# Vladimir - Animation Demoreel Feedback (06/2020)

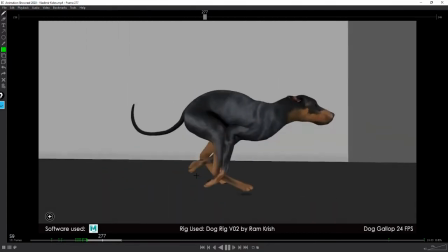969s
If I just slow it down to 50%,
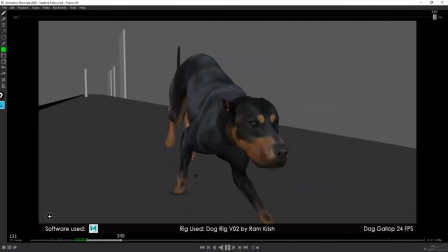976s
you can start feeling
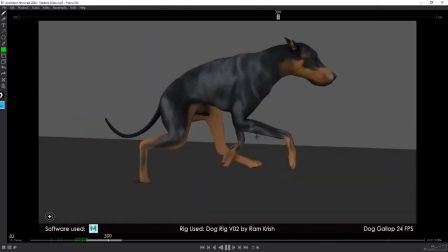981s
that the front would need a little bit of love, that the head would need a little bit of love.
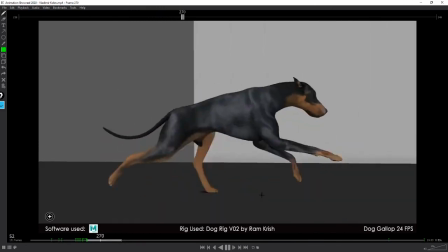990s
By the way, you've added occlusion here. See how it helps reading contact and stuff?
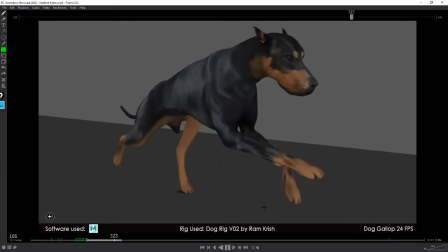996s
This is much nicer.
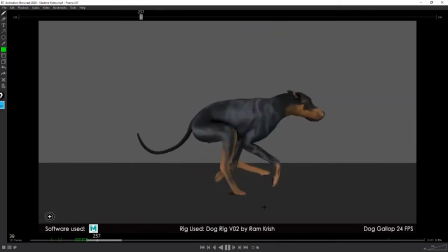998s
Uh, so I guess you followed reference, um, which, yeah, no, overall it feels nice.
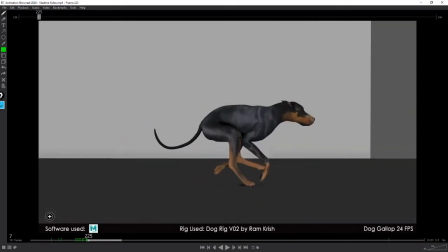1009s
Yeah, so no motion blur here, by the way.
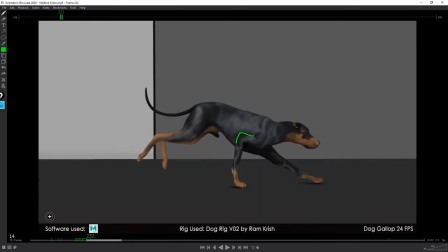1018s
Here it looks slightly, the rig looks slightly broken.
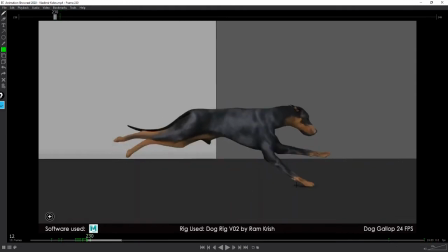1023s
Also here, I so this leg here is gonna take the whole weight.
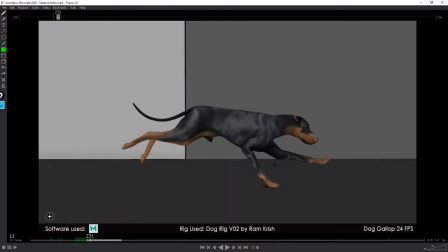1030s
I mean, he's moving forward quite fast, so anyway, but the whole weight of the body. So the pose, his paw here should
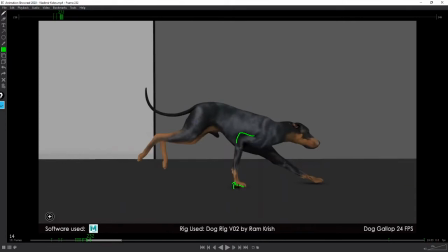1041s
I wouldn't recommend the paw to start rolling yet.
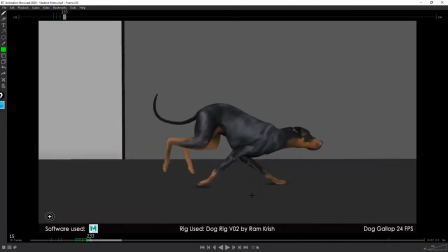1048s
It seems like yeah, like this looks like the dog is being if I just pose on this pose here, the dog look like he's hurt or something. Something's bad here.
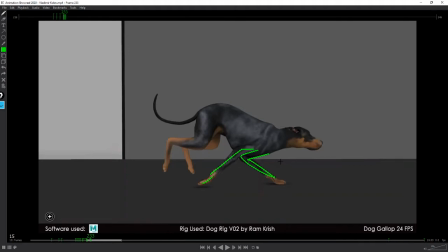1065s
This shape here, this doesn't look great.
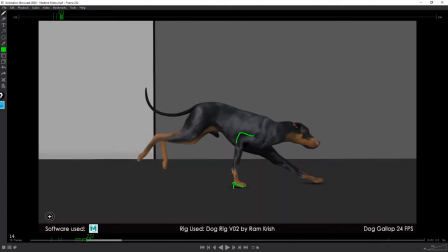1069s
Um, yeah, I would say you need a bit more work on the front, on the four limbs,
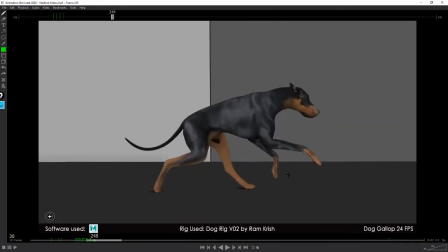1078s
however you pronounce this, the front part. Um, yeah,
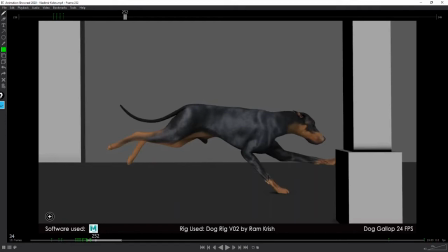1085s
yeah, I would say analyze your um, reference a bit more.
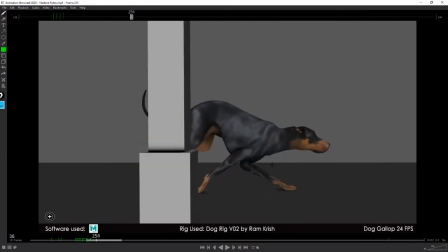1092s
And yeah, you've got some weird poses here. Yeah, I'm looking at the back right now.
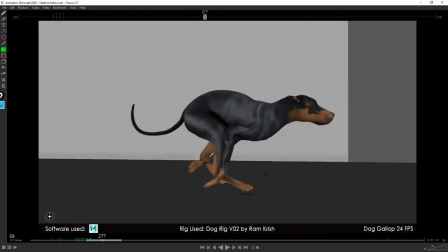1101s
The back feels much better. It is very simple.
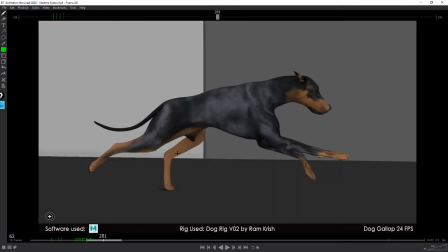1106s
Like here, going from coming from I'm just looking at this pose here to this pose here. It seems like you need more frames. You are working on 24, I see.
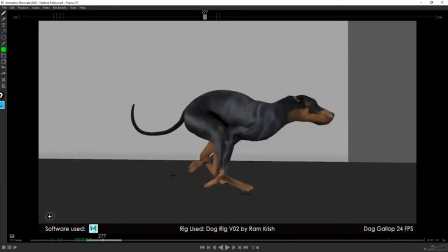1120s
Um,
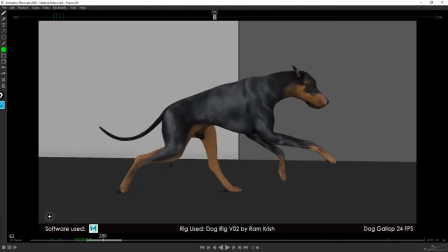1125s
yeah, I think you could have had a bit, it would have been looking a bit better.
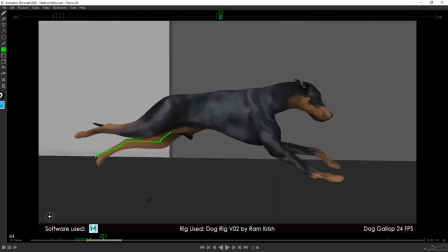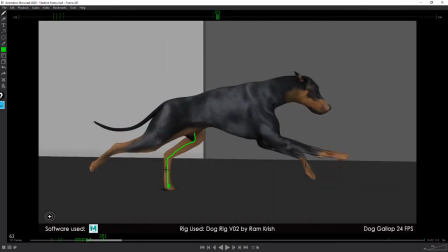1135s
Yeah, the spacing here is a bit unlucky, I would say. You're taking a bit too much chances here.
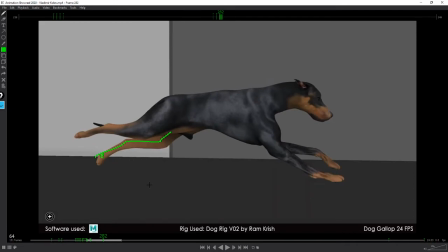1143s
Yeah, that's a lot of distance to travel. You have a hold here, so that helps the readability, but yeah.
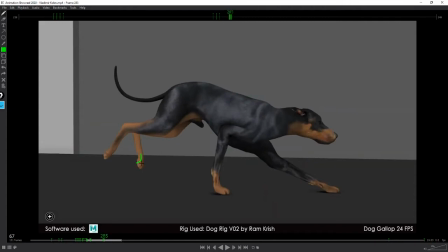1150s
Also, I wonder if perhaps it would have helped to rotate the back pose a little bit more when they are traveling forward.
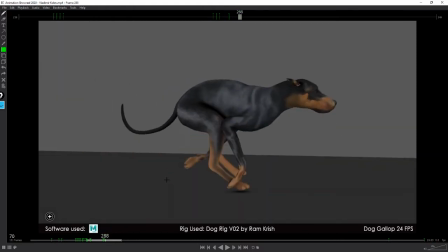1158s
Not sure if they would do that. It looks a bit stiff.
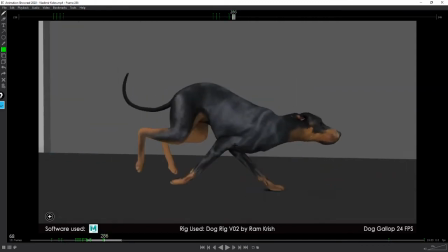1161s
I know the back legs are stiffer than the front ones, but still, yeah.
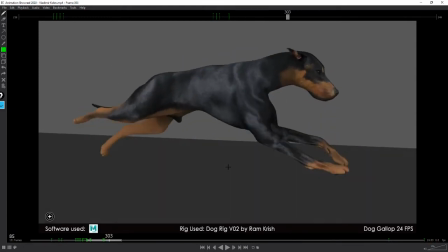1168s
Yeah, to me the main thing really is like I think you need to rework that part.
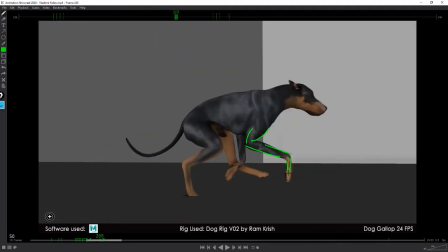1174s
That really like those shapes here that they don't look too good.
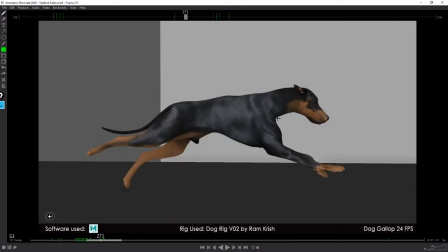1182s
And the main thing is also like when there's a straight here. I don't know. This looks a bit odd to me.
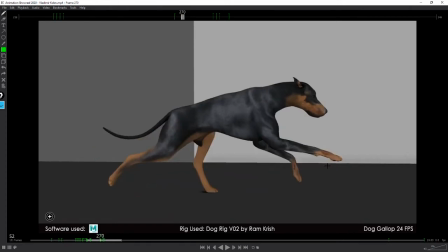1193s
I would really need to have like the reference.
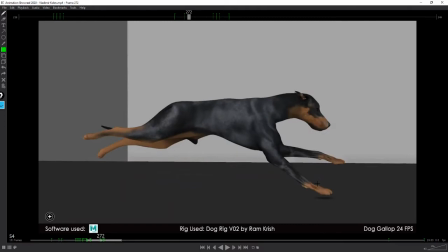1197s
Sorry, I didn't do that, but it's already gonna be a long video, so yeah, yeah.
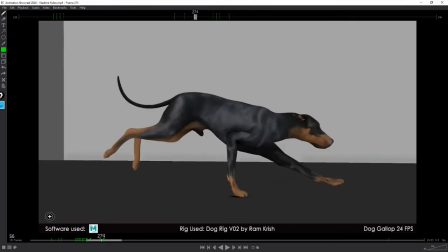1204s
But this pose here, it doesn't work too well, especially here and then here.
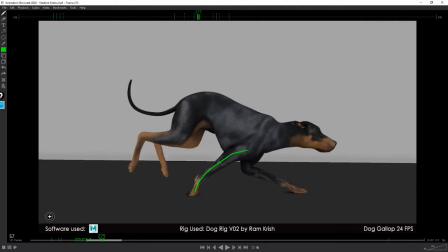1212s
Also, you've got the paw in the ground here. That's bad.